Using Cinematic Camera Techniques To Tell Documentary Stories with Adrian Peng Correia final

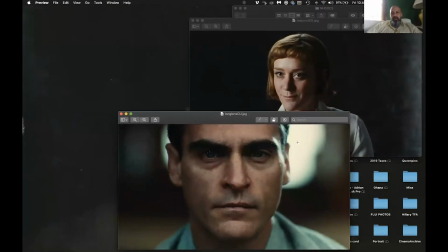39:32 you know this this shot this highlight creates a great deal of
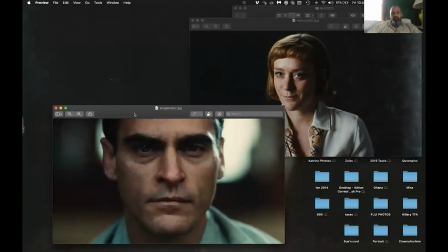39:37 space between him and and that background and the drop off in focus this shot
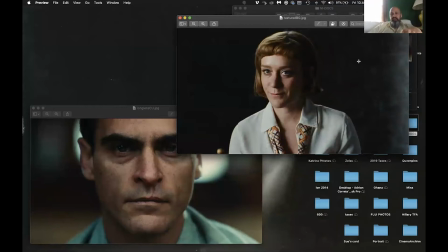39:43 from the movie lovelace lovelace with the chloe sevigny there's a little bit of focus fall off but her connective tissue in the setting to this wall is
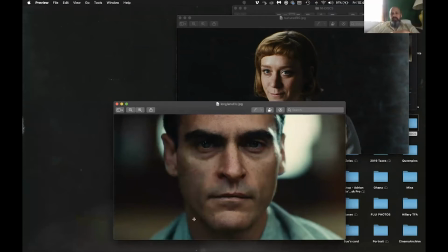39:55 much less abstract than this this type of fall off of focus in this background you know
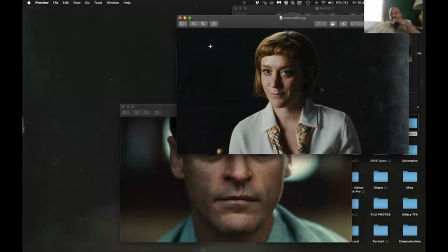40:02 so like this kind of medium-sized close-up with this this wall here ends up being a little bit more about the person and as opposed to the person in the space even though you can see
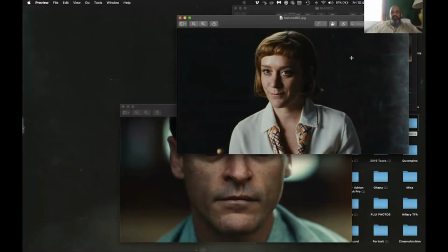40:17 that there's a wall here there's not a great deal of separation between her and this wall so it ends up being a little bit more lived in a little bit less stylized than this close-up
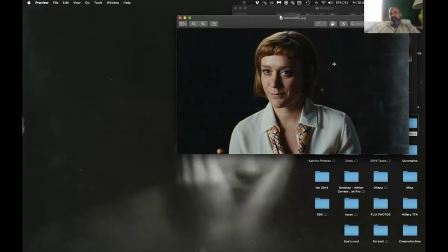40:31 you can imagine if you had a light back here and you put a gigantic slash of light across this wall this seems to be a highlight here at the side but if you did something much more definitive in terms of light and smashed the light into this wall here you know then it
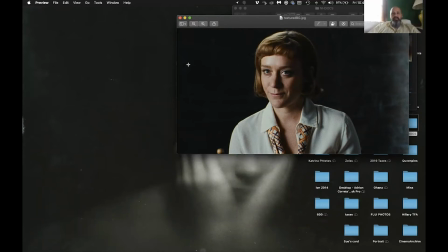40:45 ends up becoming something a little bit more a little bit more specific in terms of a lighting choice and creating background. If we had no light on this wall, if you just had even less exposure, you know, or if this was a much tighter lens, all of this detail you'd kind of lose and it would end up just being a great blob behind her head.
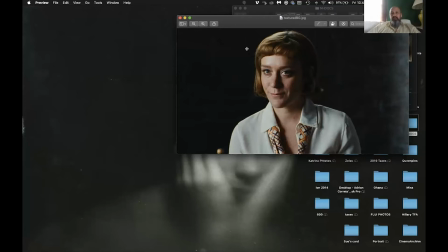41:04 And that's a choice as well. But you know, like if you were looking to create some sense of space here, it's very, very difficult to be able to kind of create the idea of someone in a space if you don't have texture or highlight.
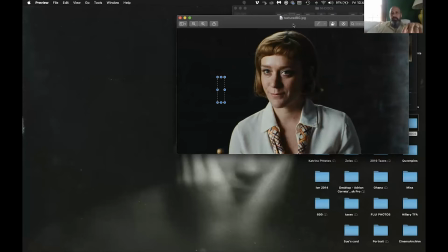41:19 it ends up being a little bit thinner so to speak um let's stop sharing
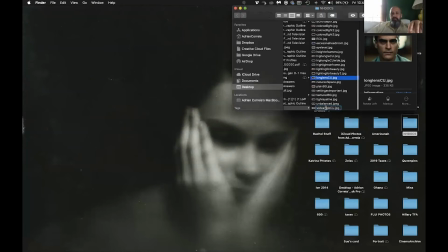41:26 for a minute let's see what else we have here you
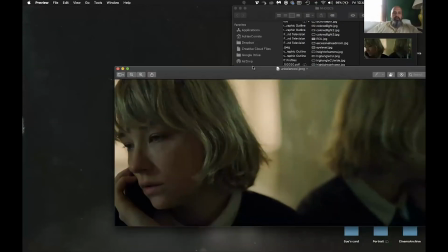41:31 know like another thing about framing is that you know like you don't have to strictly sit with um
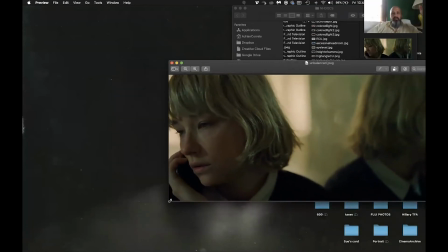41:37 with standard sizing or standard shots of faces you know like you
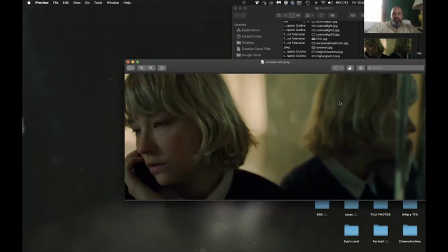41:43 can create unbalanced frames or use of reflections or obstructions or those kind of details in the context of your your your interviewing subjects like looking at something like this uh this is shot from the movie swallow shot by kate arzmandy and um like if i was i've done close-up
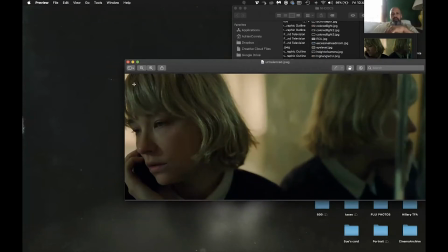42:02 work in documentaries where we'll end up having the subject like right to the edge of frame you know and then we might have something back here that kind of creates a reflection or some other kind of separation you know like there's
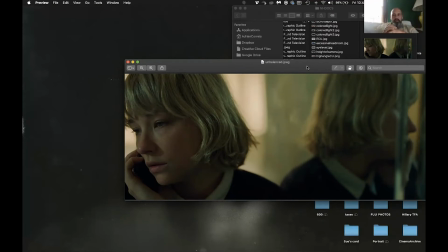42:15 all these arguments about what ends up playing you know more dramatic sense when you're doing a documentary or just something that just looks visually interesting. I've got friends who are documentarians who don't like using any of these kind of trips because they feel like it kind of affects their objectivity.
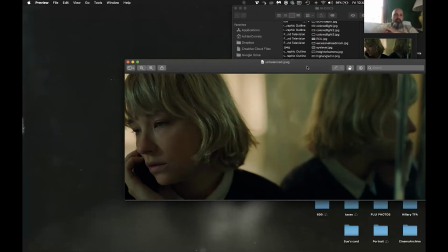42:33 But, you know, you're still, even if you're trying to do the most objective thing you can, you're still making a choice about how you shoot something and where you put the camera.